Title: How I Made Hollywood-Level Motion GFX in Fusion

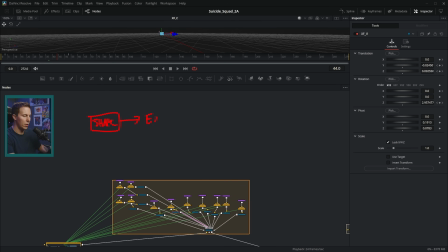It's a shape with an extrude, and then it textures it, and then it animates it.
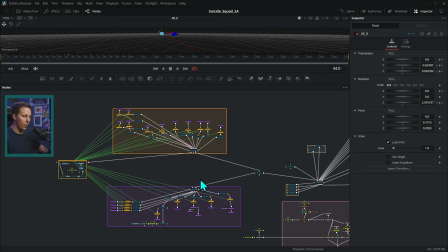And that's just for each letter. So there's a lot of letters. That's why there's a lot of nodes.
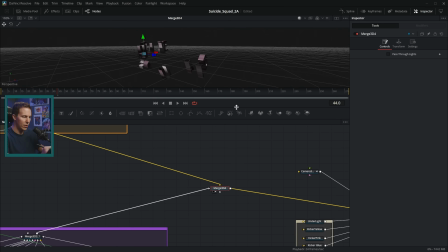Anyways, so that all gets merged together. Let's just look at this merge, and we'll kind of see what's going on here.
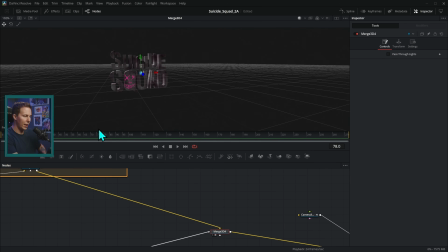So we have all of the letters flying into place like this. And so really for each letter, what I did was I started with them in place like this, set a keyframe, backed up a little bit, and then just kind of pulled them back. That's pretty much how that works.
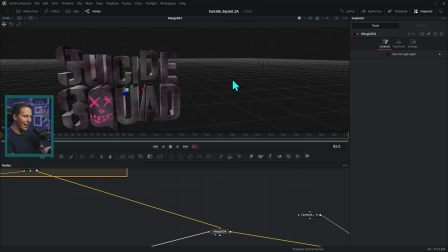So there's the letters. And yeah, without the lighting and everything on it, it does sort of look like dinosaur eggs.
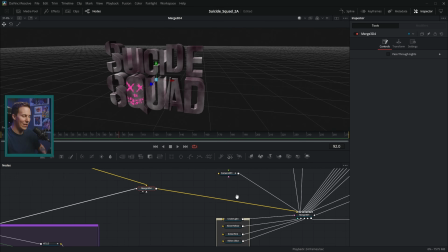It's kind of funny. But once you get into the lighting and everything, it starts to look really cool.
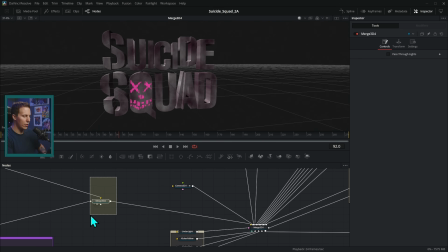This is just the 3D animated letters right here. Then we're taking those into Emerge 3D. So Emerge 3D, anytime you add it to Emerge 3D, it's like adding it to a 3D world. So we have a 3D world with all of our letters. It's like a group, sort of. And then we bring it into a new group here. And this is all of the lighting.
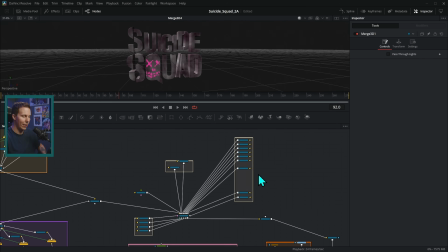So I added quite a bit of lights here. I probably even could have gotten away with less lights. But let's take a look at what we're doing. I'll just go up here and uncheck Show Controls real quick so we can see what's going on.
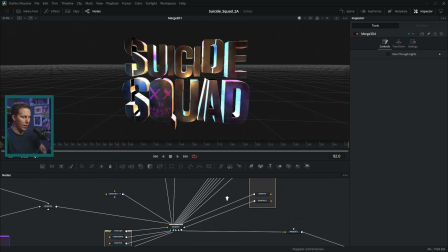Here we have the lighting. And there are a couple main lights here. There are a couple directional lights.
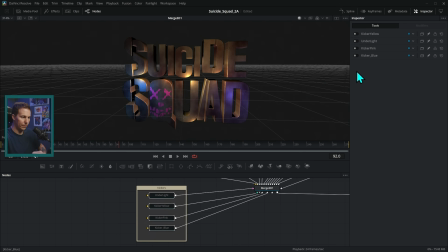These are the kind of main lights here. And so I'll just turn these off for now. I'll go ahead and just turn all of these off so we can just see them all at once. So I started with an underlight. So just kind of lighting this from below.
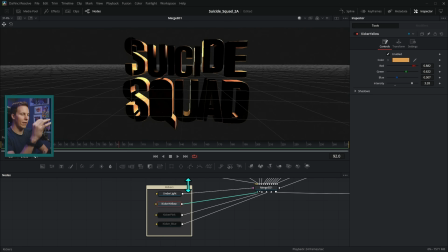Then we have a kicker light. So a light that's kind of behind everything and shining back towards us. Then we have a pink kicker light and a blue kicker light. And that kind of gives us that sort of neon feeling. And from there, we have the rims of the letters looking pretty cool, but we need to light the front of the letters.
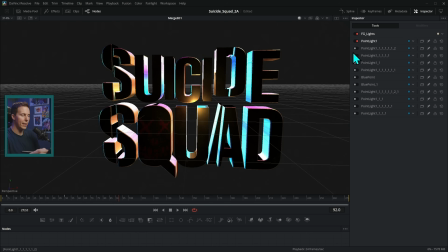So we had a series of other lights here, a lot of point lights, which is just a light that's sitting here in 3D space. It's like a ball of light that's invisible, and it just lights whatever is kind of around it. So we have quite a few of those that I just kind of put here and there to light certain things up,
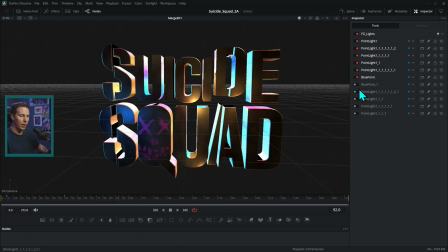so that we have a blue point light here, blue point light there, various other little point lights just to make things a little bit shiny, add a little bit more light there.
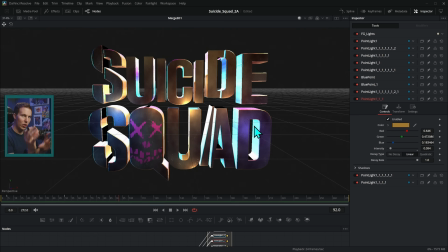And that's what kind of lights the front, is just a whole bunch of little different colored point lights.
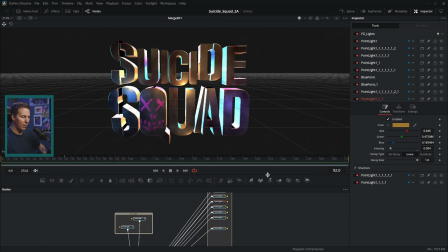So now this is looking pretty sweet. We have our lit up letters, and we have these letters kind of coming in to the light.
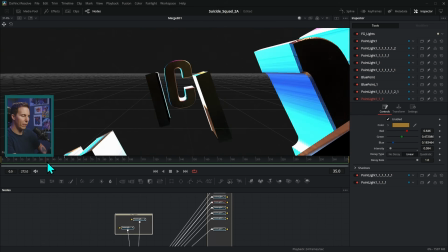The thing that was a little bit challenging is when they're coming forward like that, the point lights are actually back here.
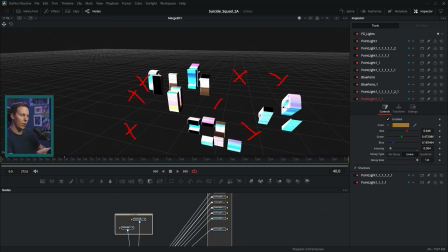And so they aren't being lit yet. So I had to add a couple more point lights here in the foreground to make sure that they're lit up somewhat as they fly in.
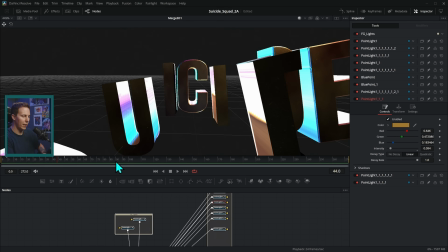And you'll notice sort of if you look really carefully, as they come in, the point lights actually start taking effect.
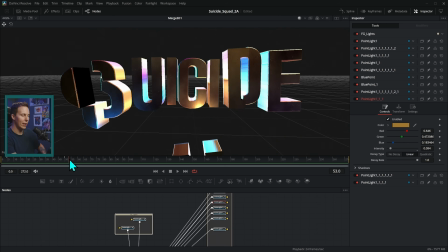And I actually didn't mind that effect, even though it was sort of accidental. It sort of looks like they're shining at the end, kind of lights them up.
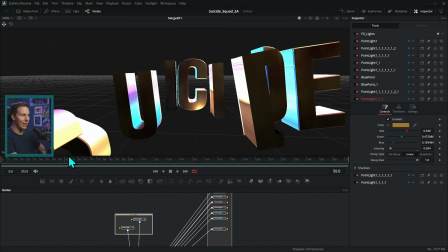But yeah, it was sort of accidental, but a happy accident, right? So now we have this looking good.
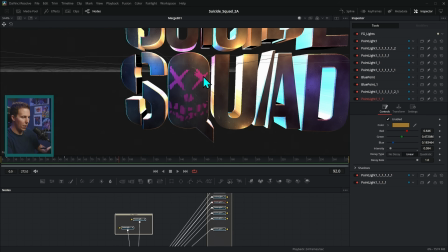Oh, by the way, I forgot to mention the art on the front of this cue. There's a lot of ways that you could probably do this, but I did just the cheap hack way, which was on the cue, which is down here.
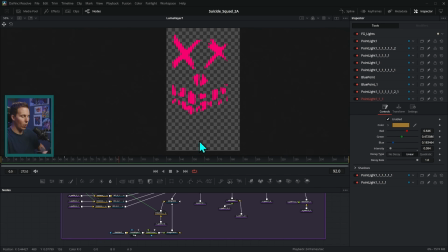I ended up just getting an image and taking away the black with a luma keyer, color correcting a little bit,
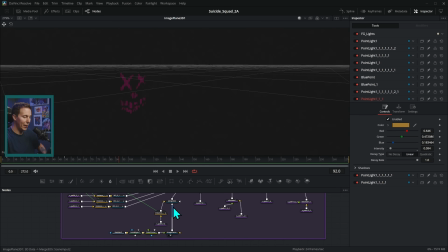putting it on a 3D image plane, and then just putting that image plane in 3D right on top of that cue.
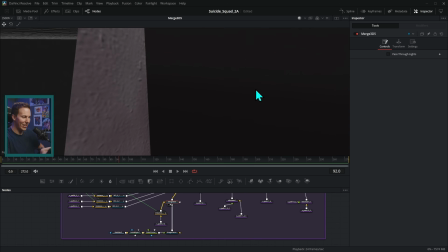So if you zoom in, you'd see that this is actually just like a little bit off the surface,
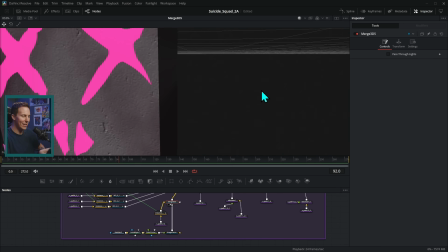just a little bit lifted off the surface, but it's so close that it doesn't matter. It looks like it's just painted on.
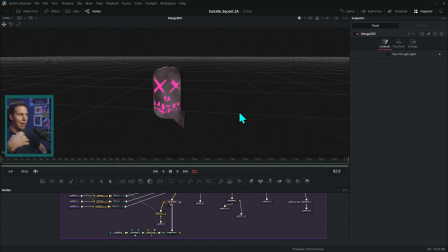And that was just easier than trying to map a texture and change materials and all of that stuff. So I just basically just put a card right on top of that cue. It's a cheap way to do it, but super easy, works like a charm.
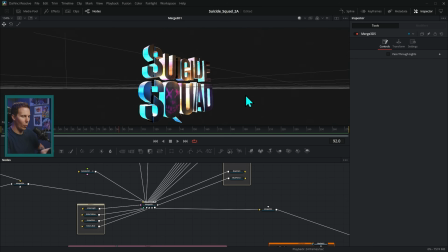Okay, so we have our text lit up with our different lights, and that's looking pretty good.
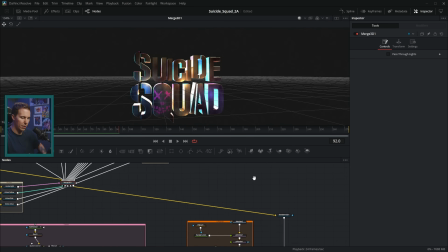This merge 3D doesn't really need to be there. And then we're bringing that into the render 3D.